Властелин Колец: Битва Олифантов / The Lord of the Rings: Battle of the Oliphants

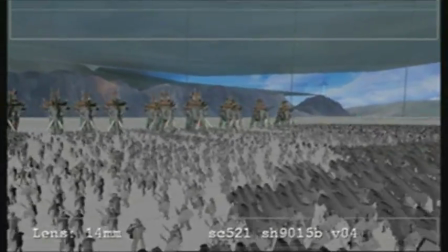(0:00)
So this is the previs for the Pelennor Fields sequence, which is the first step that we took to develop the ideas and story of the sequence.
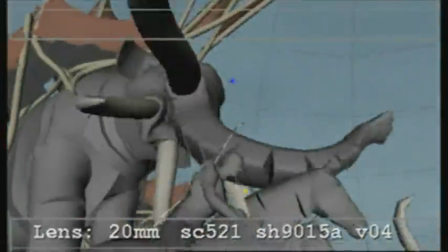(0:07)
We use previs because it's very fast and very easy to experiment with and change and come up with new ideas, and it's very flexible.
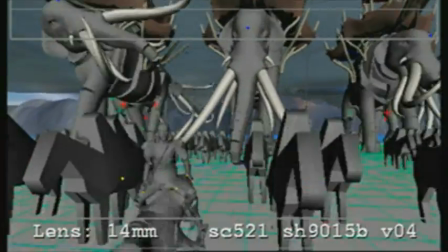(0:15)
It allows Peter to experiment with a whole bunch of different concepts without having to commit to a huge sort of turnaround.
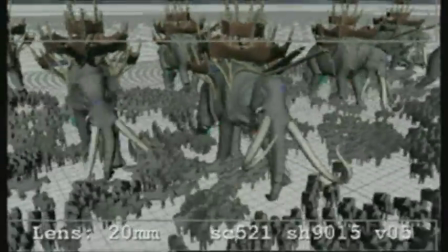(0:22)
It's basically, it's like a storyboard, but instead of drawings we can use digital maquettes.
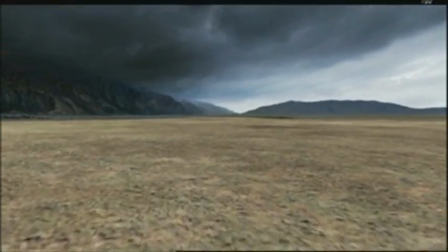(0:29)
Because Pelennor Fields is such a unique environment and so well described by Tolkien, there was nowhere in New Zealand that Pelennor Fields could be shot.
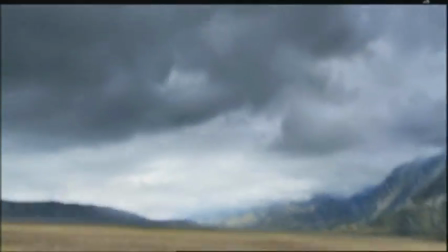(0:37)
So we knew early on that Pelennor Fields was going to be a full 3D environment and completely created.
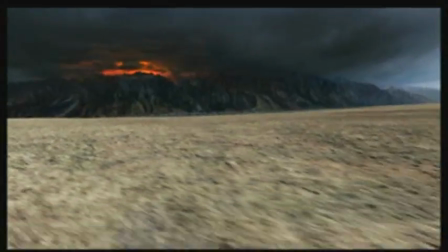(0:43)
The virtual environment was quite an interesting exercise. It involved collecting a lot of photographic material from different parts of the South Island down at Twizel.
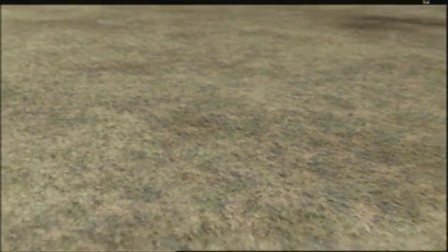(0:51)
And we also went to the area around Mount Cook and took a lot of reference photographs.
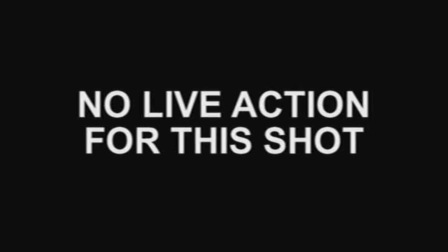(0:59)
The big sweeping helicopter shot over the Rohan horsemen, we ended up doing that digitally. So for most of the Mumakil battle, we tried to shoot as much live-action horsemen in battle as we could get,
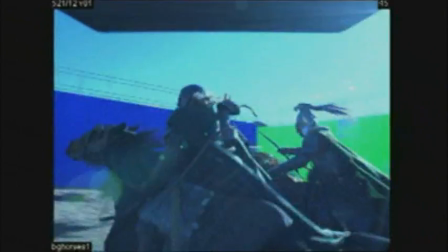(1:09)
just because of the believability and the realism of the horses.
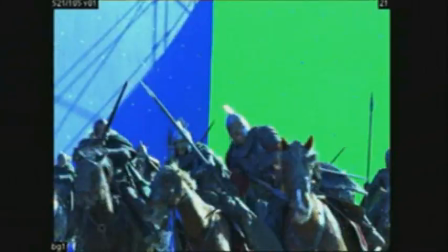(1:13)
Now, it caused a lot of problems in that anything you see behind them in that green or blue screen had to be completely replaced,
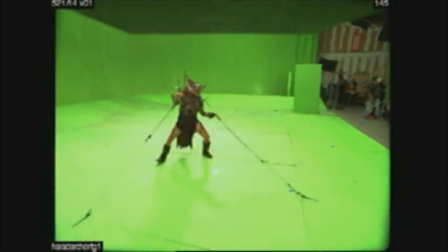(1:19)
which included hand painting and rotoing and many, many iterations in layering the shot together.
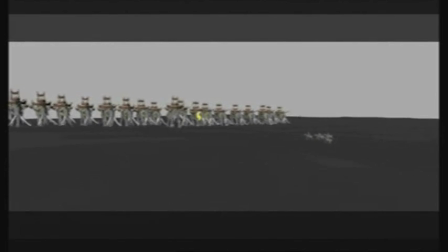(1:29)
All the Mumakil, of course, are keyframe, animated by hand, that is, as were all the contacts with all the special stunt digital doubles.
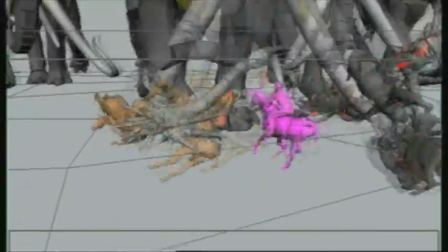(1:36)
We had a library of various Mumakil rampage actions from which we wove together all these shots.
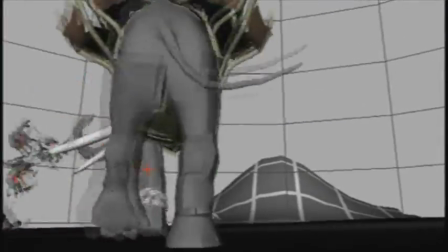(1:42)
Sometimes we'd throw in an object like this sword that gets hit, just to show some sort of contact and give a little bit of odd detail.
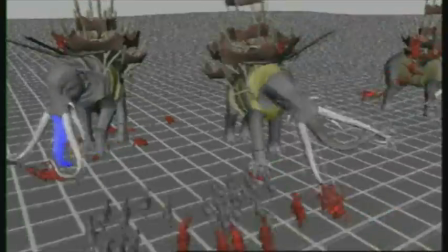(1:48)
The feet and lower legs of the Mumakil were rigged to compress, to give them a feeling of weight so the animators could control how heavy the footfalls were.
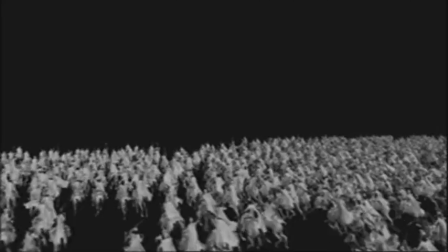(1:58)
Massive is the tool we use to fill out the background of huge shots with digital extras.
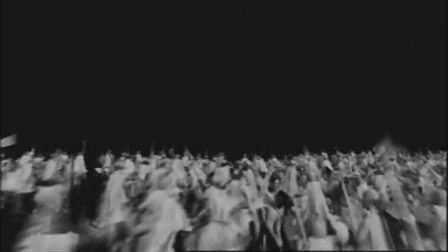(2:03)
So it allows us to take motion captured actions of horses and people and build a brain for each type of agent.
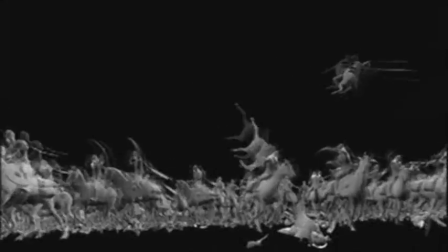(2:09)
These sequences are quite difficult. We've got to try and figure out how to get the agents to not only avoid each other, but they've got to know where the animated Mumakils are.
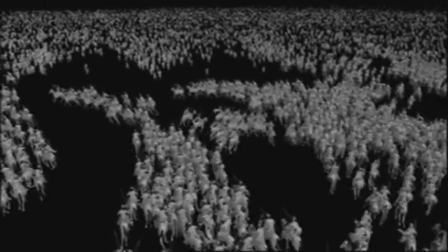(2:17)
They've got to be able to avoid their feet. They've got to be able to target them with their bows and arrows and actually be able to flow around the sequence as required as well.
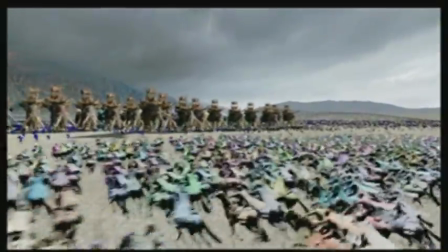(2:28)
A bash comp is taking all the different bits and pieces and layering them in such a way so that it looks like a complete scene with a lot of depth to it.
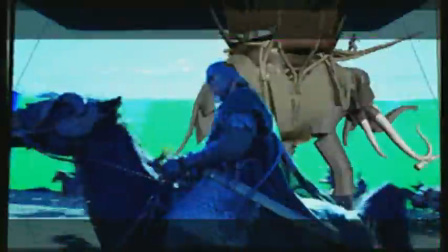(2:36)
One of the big challenges of Pelennor Fields was integrating the horses, the Mumakil,
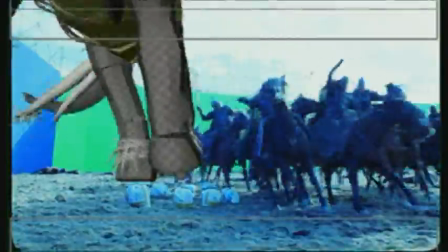(2:41)
6,000 Rohan, and 250,000 orcs all in this giant chess game of sorts.
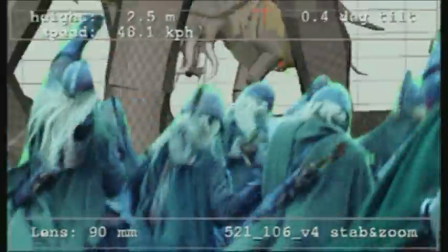(2:46)
These bash comps are a great way to see how everything's fitting together and see how the interaction is going
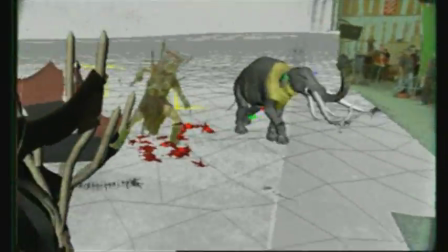(2:51)
to work and how the whole battle will play out as it goes from shot to shot.
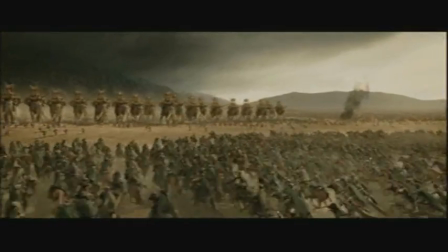(2:57)
These final shots took anywhere from a month to 5 months to finish, depending on complexity and the elements within the shots.
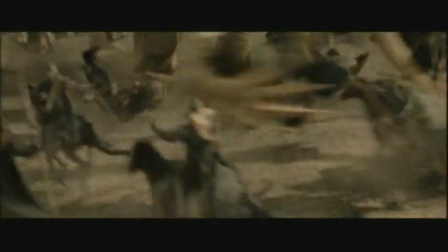(3:04)
The creatures are all now rendered with textures and all the skin, and the detail is all represented accurately.
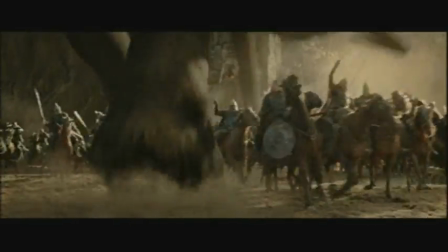(3:10)
The plates have been put in, and the compositors have added hundreds of layers of dust and smoke.
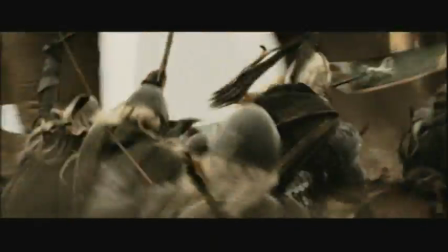(3:16)
Each one of those shots could easily have over 100 different layers working on it. And it's just a lot of little subtleties that make you believe you're in this real world.